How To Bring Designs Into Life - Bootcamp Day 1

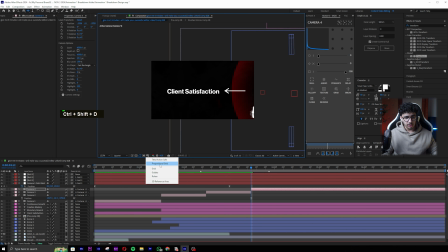32:54 By the way, to check if this is in the middle, we can basically take our grid and just make sure, like this, you see. So I want my scene, my client satisfaction to basically be in the middle in this way. Cool. So cut. Now look, we have one problem, is that there is no dynamics now.
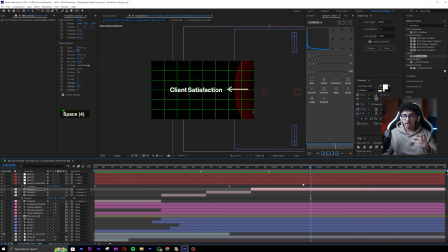33:13 The scene just died. At this point, it feels like it dried out. So I know the solution for that, which is why I named this the animation mastery. Because when we come up with problems like that, what is the solution? Because these are the mistakes that beginners make. But anyways, I'll cover that up. Now let me go to second number 4.
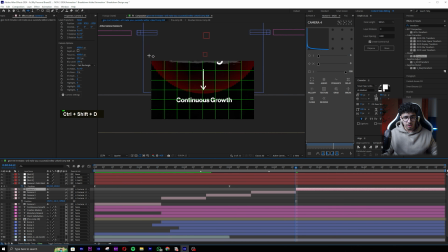33:31 Do another cut, and over here this will be in the middle, almost like this. I don't want it to be too much in the middle. So look, let's have a look at it. We have this come up, monetary reward, creative mastery, client satisfaction. But at this point, things died because now there is nothing moving.
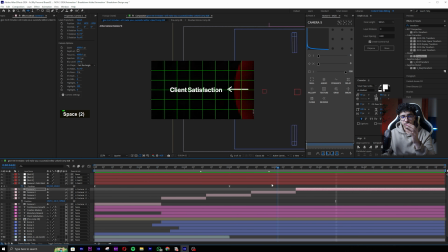33:50 It's just camera cut, and it feels so weird. So look, even though we decided that we wanted these arrows to come up like 10 frames after each other, it doesn't matter. I can alter it. So over here, basically, what I'm gonna do is take my creative mastery and take this arrow and
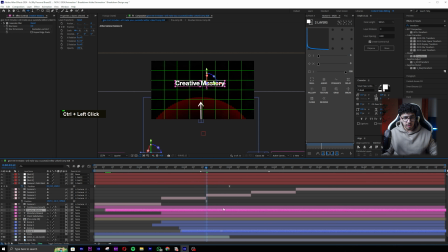34:10 delay it a little bit so that it looks like there is more movement, you get me? So delay this a little bit. Now look, see? Now we have a bit more movement just because I delayed it. And I'm gonna do the exact same thing for these also.
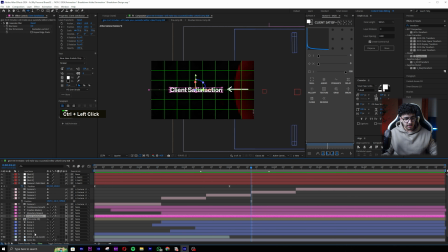34:24 So client satisfaction, let's find that arrow, which is this one, and delay it a little bit. We don't want to delay it too much, obviously, because then it won't feel sequential. But see, this comes, and now this one, which is this arrow, and delay it a little bit.
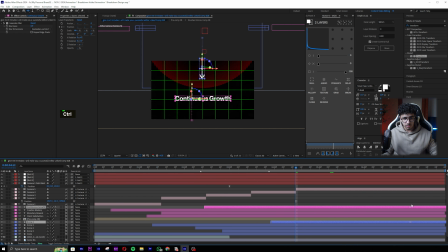34:42 So you see how much I'm pushing backwards just to delay it. Now let's have a look. Boom. Now it feels way less dead. But we have one more problem. Regardless of this looking very nice and the fact that, you know, we have this animation, looks like it's sequential.
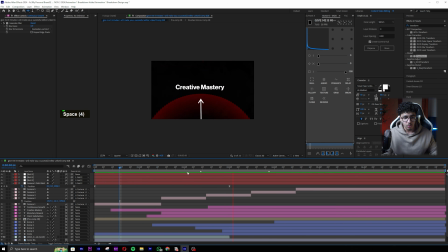34:58 At this point, if you focus, there is a zoom. So it makes it look really nice when we have the zoom that we can see. So for the zoom, basically, why did we make more nulls? Just so for these nulls, I can alter the positions.
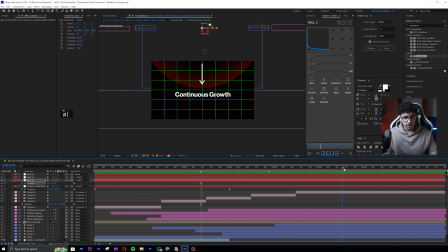35:12 So what I will take is I'll take a position, all right? I'll go in the end, and let's say, for example, until 5:12, I want this to keep zooming out a little bit, a little by little, so that it is consistent.
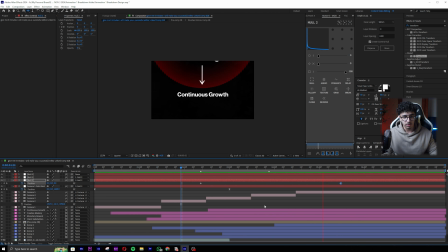35:28 Now look, there is a consistent zoom out. You see, it adds more life immediately. But one thing is, I want to basically just select this and make it a bit bigger. So select like both of the keyframes, that is important, and make it a bit bigger. So now let's look at what we have.
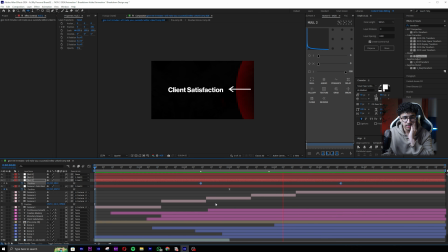35:46 Boom. Nice. Looks amazing. I think we can definitely make a bit more movement, just so it feels like a bit more dynamic. You get me? So now there is movement and it's so nice. There is movement and it's so nice. Okay, but this is still not making me too happy. Like I feel like something is off.
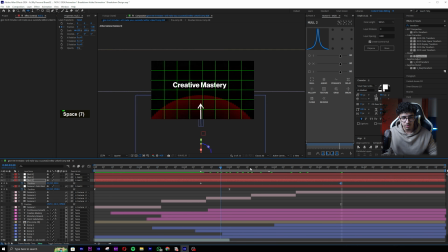36:06 And that might be because the circle is not moving. So how do I make the circle also move? We're gonna do the same thing. You see the circle in the starting when we did the keyframes, it was in the last keyframe of these.
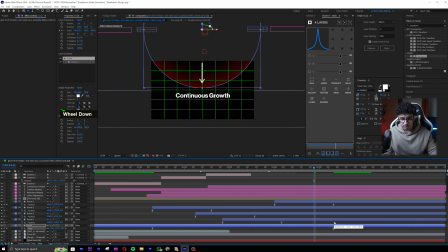36:21 So now basically I just want to extend this out, and pretty much this is how it's. Okay, no, that's way too slow. So I know what's the solution for that.
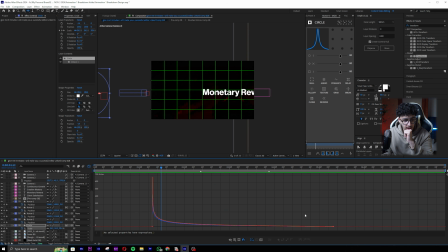36:30 We want to go here to scale, okay, and pretty much we want to go to value graph. We want to take these and pull them also. Pull these so it becomes way harsher. Pull these all the way up. Take these, pull them down a little bit, and now see what happens.
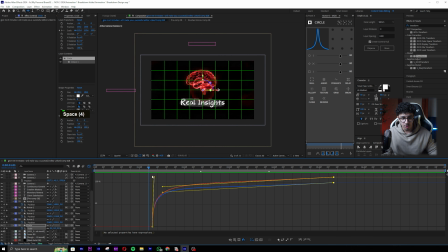36:47 So it is consistently moving, but it's still like slow. It's slowly moving, which is what I like.
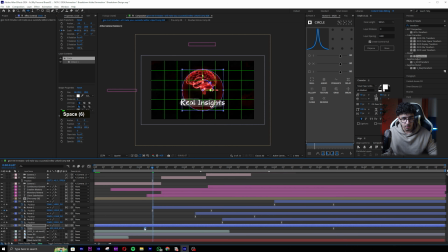36:55 And what I will do is I'll push this a bit backward so that it comes up earlier. You get me?
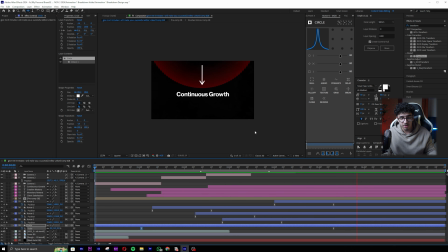37:00 So yeah, this comes, the arrow comes, and now the circle is also moving with it, which adds a very nice touch, and I like it. And I mean, definitely we can improve this in certain ways, but I don't see much of a problem anymore, you know? It definitely looks amazing.
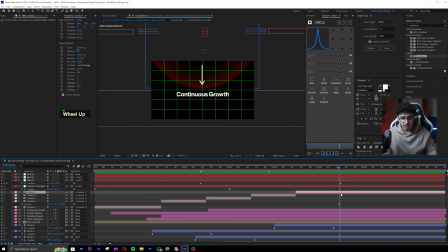37:17 Now over here, I'm gonna end the animation, and I'm pretty much gonna cut my camera, all right, and delete it. And the default camera that we had, I'll take it backwards and I'll cut it, take it here, cut this. So basically now I brought my default camera back again.
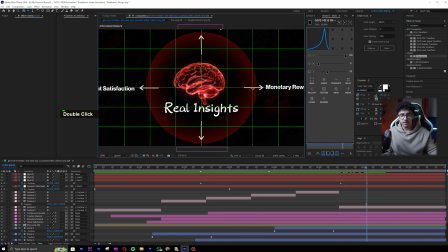37:36 Now over here, I basically cannot have these cut up in a way where it looks like it's cut. So I basically have to zoom out my camera. Now I have an idea. Instead of already having it zoomed out, what I can do is have it
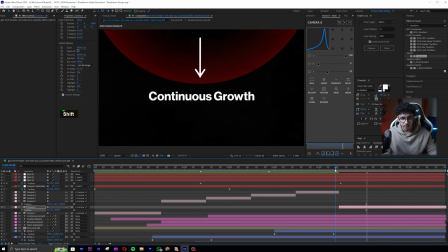37:52 defaulting at this position almost, all right, and animate the camera. So go to position, go to like around 1 second or 2 seconds, something like that, and just zoom it out like this so we can see everything.
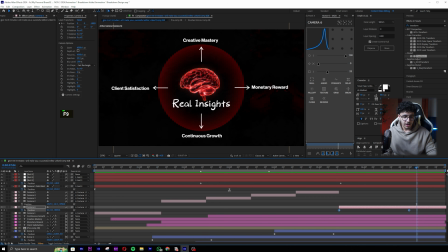38:07 So now see what happens. Basically, this will zoom out. Now because we have fast movement and stuff like that, I'm gonna go and do a graph,
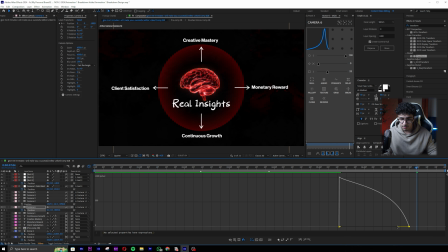38:16 which is gonna be the exact same graph that I did a couple of times in this video already. So let's look. Nice. This looks amazing. Real insights, monetary reward, creative mastery, and boom. Amazing. Look, guys, we just made a crazy fucking animation.
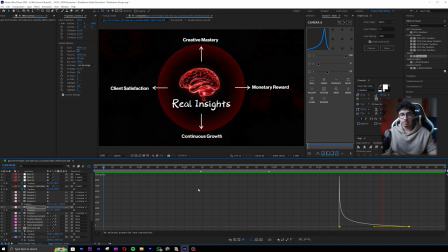38:33 And if you are at this point still and you're literally followed me and you're able to get what I'm doing, then this is amazing.
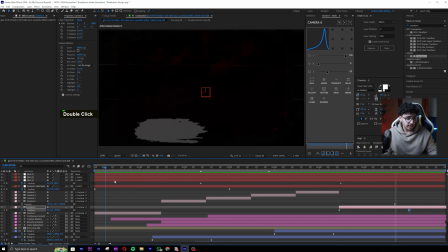38:41 So look, what I did is it's all a thought process. I want people to look at monetary rewards, and then I want people to look at creative mastery one by one, because I want people to focus on this. I want people to look at client satisfaction. So I literally just zoomed in and I'm showing them, and now I'm showing all of them together.
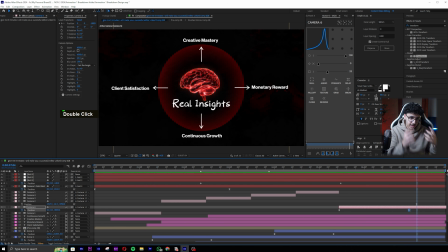39:00 So now they get it. They understand. It's a story. You get me? So it's a story. It's like a storytelling. I'm telling them I'm gonna show you guys the real insights, and then monetary reward into achieving success. Basically, is what I said. Now I want to tell them like, what is success? Success is all of this stuff.
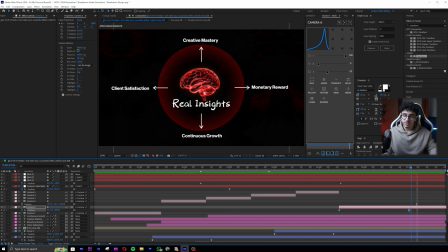39:18 So I'm showing it in animation and now I'm zooming it out. So it's a fucking story. It's a story, which is what I love. Now there is some other parts that we can do, which is tweakings and stuff like that. But I want to keep this video only for animations.
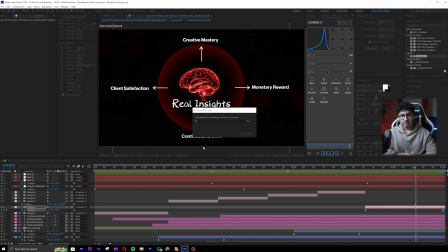39:33 I don't want to overcomplicate it with more stuff. And why did I start with such a like complex video? Is because if you guys were able to follow me here, subconsciously or consciously, you might have understood a lot of things, from the design to the concept of cutting things to the concept of how I sequentially
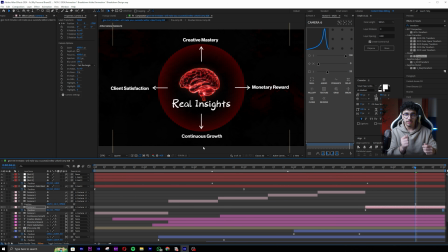39:54 did all the animations, and it's a lot of concepts in one animation. And tomorrow basically we're gonna have a 0 to hero step for you guys. But yeah, I hope you guys understood the animations and what I did, and I want to look at your guys' progress.
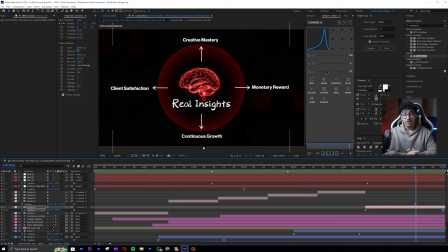40:11 But yeah, with that being said, I think we're ready. But yeah, with that being said, I think we're done with day 1 of bootcamp, and I'll see you guys in the day 2, which is gonna be the video after this. Peace out.